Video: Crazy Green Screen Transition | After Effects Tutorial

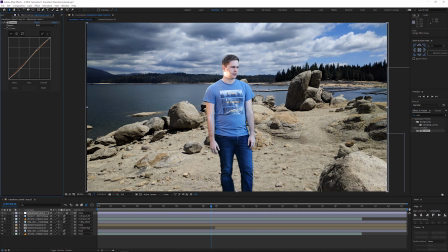15:26 one so with it off and then with it on it helps kind of blend the scene a bit more now during the transition when I go
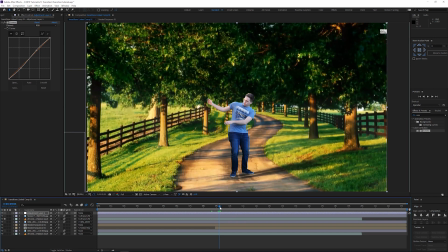15:33 into the next scene it may not match as much so if we just take a look here it's not too bad but what I'm going to do
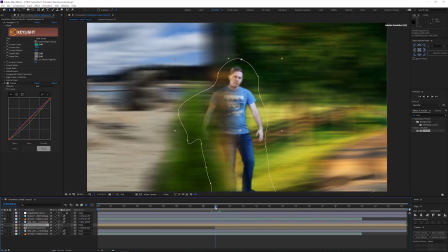15:40 is on this layer with the curves color grading what I'm going to do is I'm just going to go halfway through the scene I'm going to add a keyframe to the
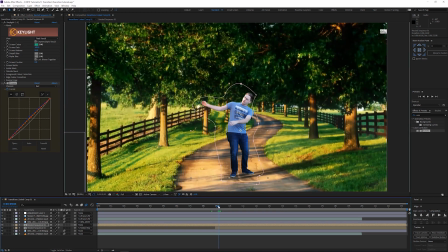15:46 curves here and let's go just over here to where we can see now I'm going to obviously add a bit of green into here because i'm in a green environment if i just drag that up add a little bit of green not too much maybe we'll just play with the red channels a bit and see what looks good let's take the reds up a bit
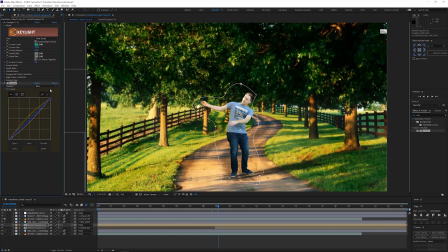16:06 and maybe we'll take some blue out yeah kind of add it make it a little bit warm let's go to the rgb channels let's see what we can do here let's take the yeah the shadows are okay i guess take it down a bit maybe and adjust the highlights take the highlights down
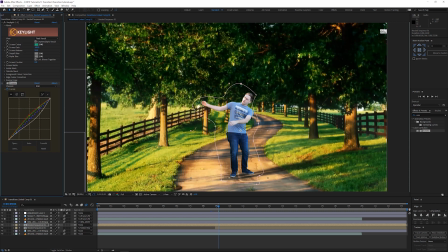16:23 as well a little bit and yeah that looks pretty good obviously that doesn't match there with the curves off if I turn it on looks much better and if I turn the main adjustment layer on and off you can also see the difference here it helps blend the effect as well now I'm
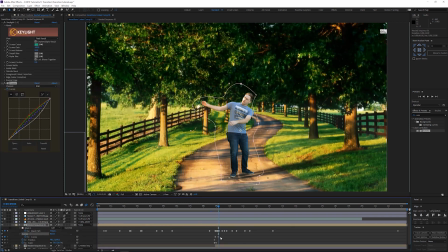16:39 just going to press you on the keyboard here I'm gonna go to the curves effect here I'm just gonna zoom in on my timeline and when this transition
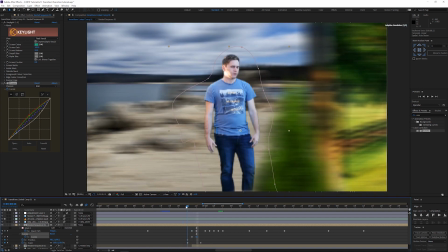16:47 happens i'm going to drag that keyframe there so that transition with the color on the curves happens during the transition where you don't see it
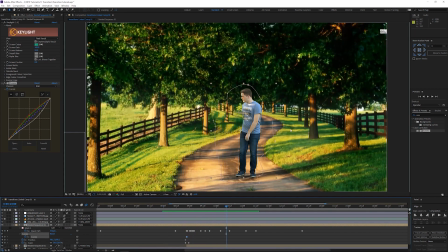16:55 happening so pretty good actually it's a lot better than the test that i did before
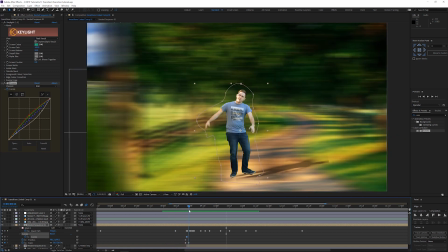17:03 so looking pretty good and there's only there's so much you can do with this it doesn't
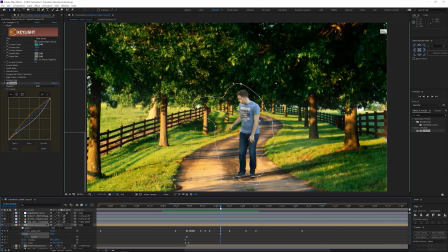17:09 necessarily have to be just this effect there's so many different ways you can use this but hopefully this gave you a
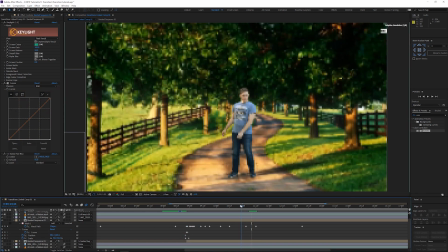17:15 little bit of inspiration but yeah tiny tweaks like that and you can just tweak it as much as you want and it'll just it'll go forever really so yeah pretty cool tutorial if you guys enjoyed and you're new consider subscribing stick around for the future i do a lot of visual effects editing premiere pro after effects streaming setups all that kind of stuff so stick around for that if you're interested leave a like it really helped the channel out but until next time And remember, keep smiling, keep shooting.